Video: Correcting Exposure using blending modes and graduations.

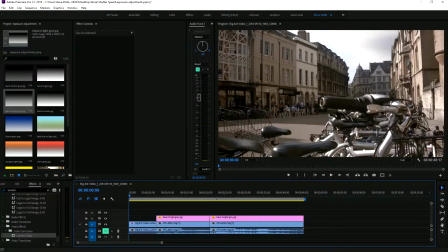One thing worth getting your head around is the different blending modes in Premiere, After Effects, and Photoshop. You can use them for all sorts of different creative techniques, but if you take our situation, a lot of our work is run and gun with an amazingly fast turnaround. Often it's news items and we're filming in the morning and we're outputting in the afternoon.
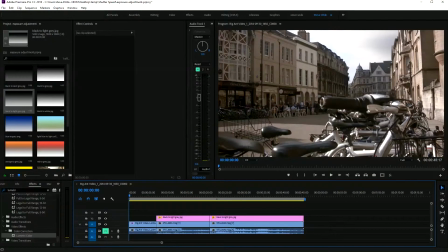So I want the footage to look as dramatic or as interesting as possible with the shortest possible edit time. So we don't often have a lot of time for extensive color grading.
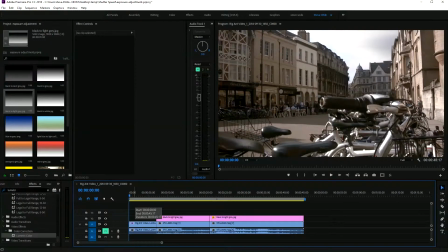So bearing all that in mind, if you look at this shot here, so this is just a very basic shot of a street in Oxford. But if we want to make these bicycles sort of pop more in the foreground, an easy way is go into Photoshop, and I would recommend designing yourself a few of these graduations.
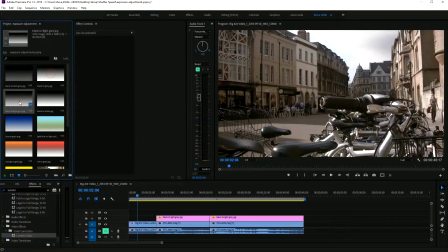For example, I've got here black to dark grey, black to light grey, black to white, and then some coloured ones. And the reason I've developed these is they sort of work with lots of different applications. But taking this as an example, if we want to make this a bit more dramatic, my go-to one generally is the black to light grey.
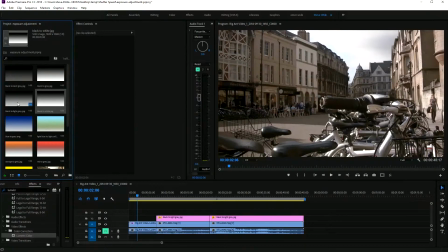This seems to fit most of them.
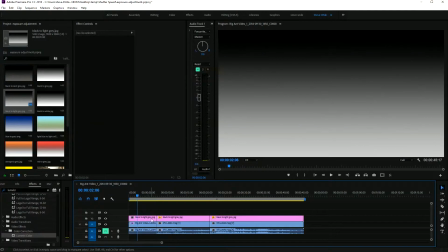So if I drop that on to the timeline here, obviously at the moment you can see that this is completely obstructing the clip below.
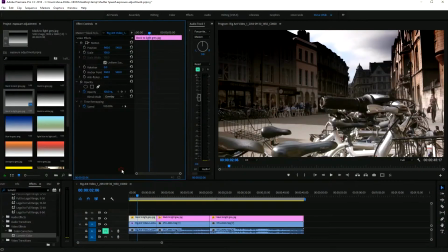Change your blend mode to overlay. Now, this is very overcooked now. As you can see, the saturation's increased on this brickwork. However, what it has done has increased the contrast in the clouds. But because this is an image, you have control over every aspect of it,
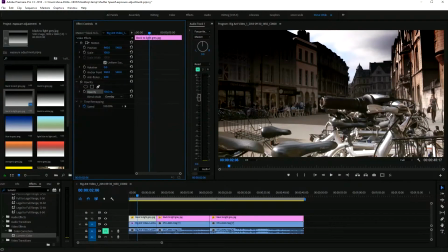from animating it using keyframes to the opacity to the scale, everything. So if we just decrease the opacity a little smidge, roll it off a bit, as you can see, that's without.
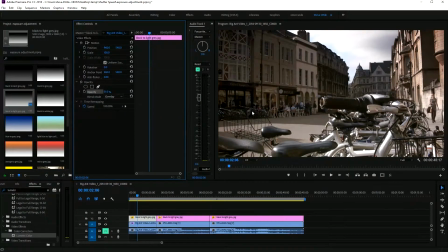And then if we just bring it in a bit, it gives a nice effect. It's like we've dropped a variable or a graduated neutral density over when we shot the film, which of course we didn't.
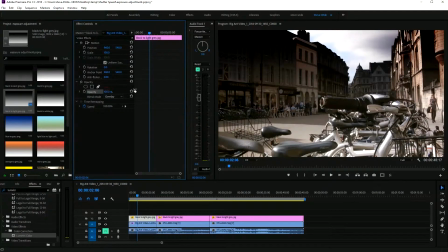So that's nice. If we put it back up to 100%, the other thing, of course, is the scale. And the scale will increase the actual measurement, if you like, of the difference between the grey and the black. So it'll happen over a broader range of the actual image. So as you can see, it's again making that more subtle.
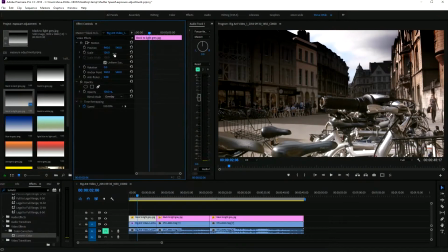If I bring it in, you can see what it's doing to the picture. So again, that's a nice effect.
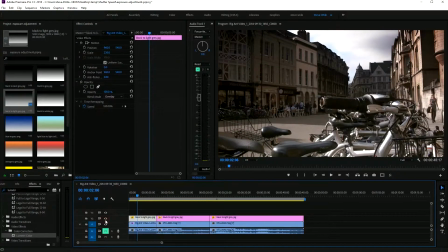So if I toggle them on and off, you can see what it's done. And it's super, super quick. And what's particularly nice about it is it's so easy just to flip between and just check what you're doing. Now, one thing that's always a bit of a regret sometimes is if we're out and it's a beautiful blue sky, we've not put a polarizing filter on,
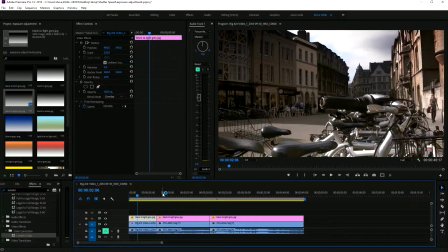yes, you can correct it in color grading, you can bring the blues out and everything, but this is super quick and easy.
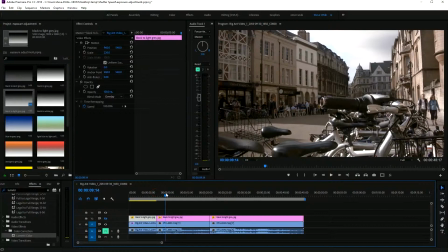So if I turn this off and we go now to this scene here, which is a
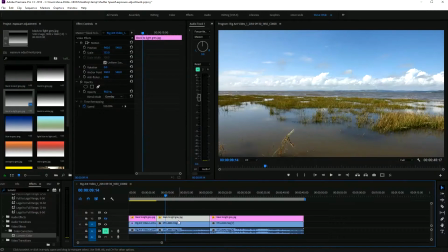pretty boring scene, if I'm going to be honest, but what I've got is I've got the black to light grey here, and this is over the top, and all I'm going to do is now turn it on. So I've changed the mode, as you can see, to overlay,
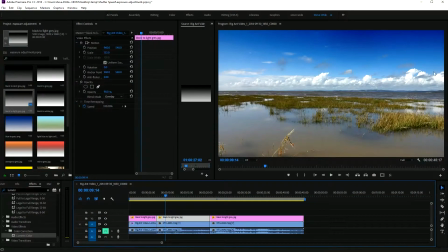and if I put it on, straight away you can see you've now got that beautiful sort of travel program blue sky. And of course, you've got complete control over it. So it's entirely up to you how you use it. And you can see the difference it's making. It really does make the image pop. Again, this is a nice scene. This is in the Lake District.
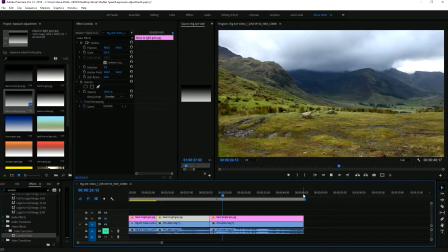And it's just a pan across to this sort of red sign that looks quite dramatic,
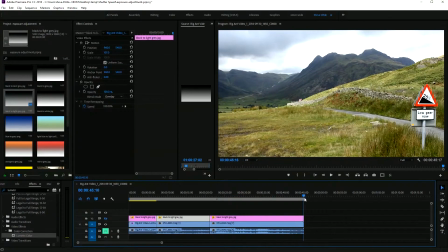warning you of the low gear bit.
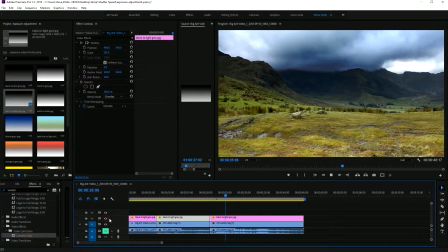So, I mean, arguably it's a pretty good scene, but if you do put on a graduation, all of a sudden you've got these very threatening clouds.
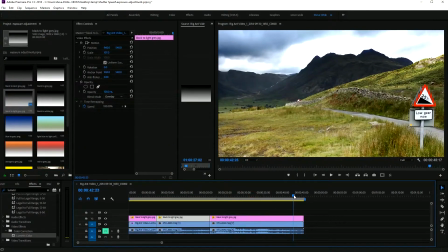And when it comes round to the sign just pops massively. And you need to correct a bit because you can see here these are blowing out. It's a nice effect.
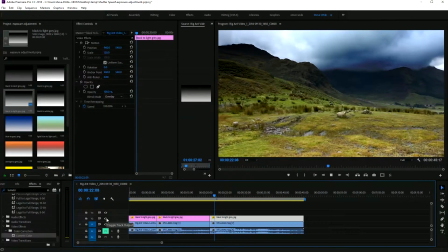And again, if I toggle across, switching it on and off, you can see the difference it makes.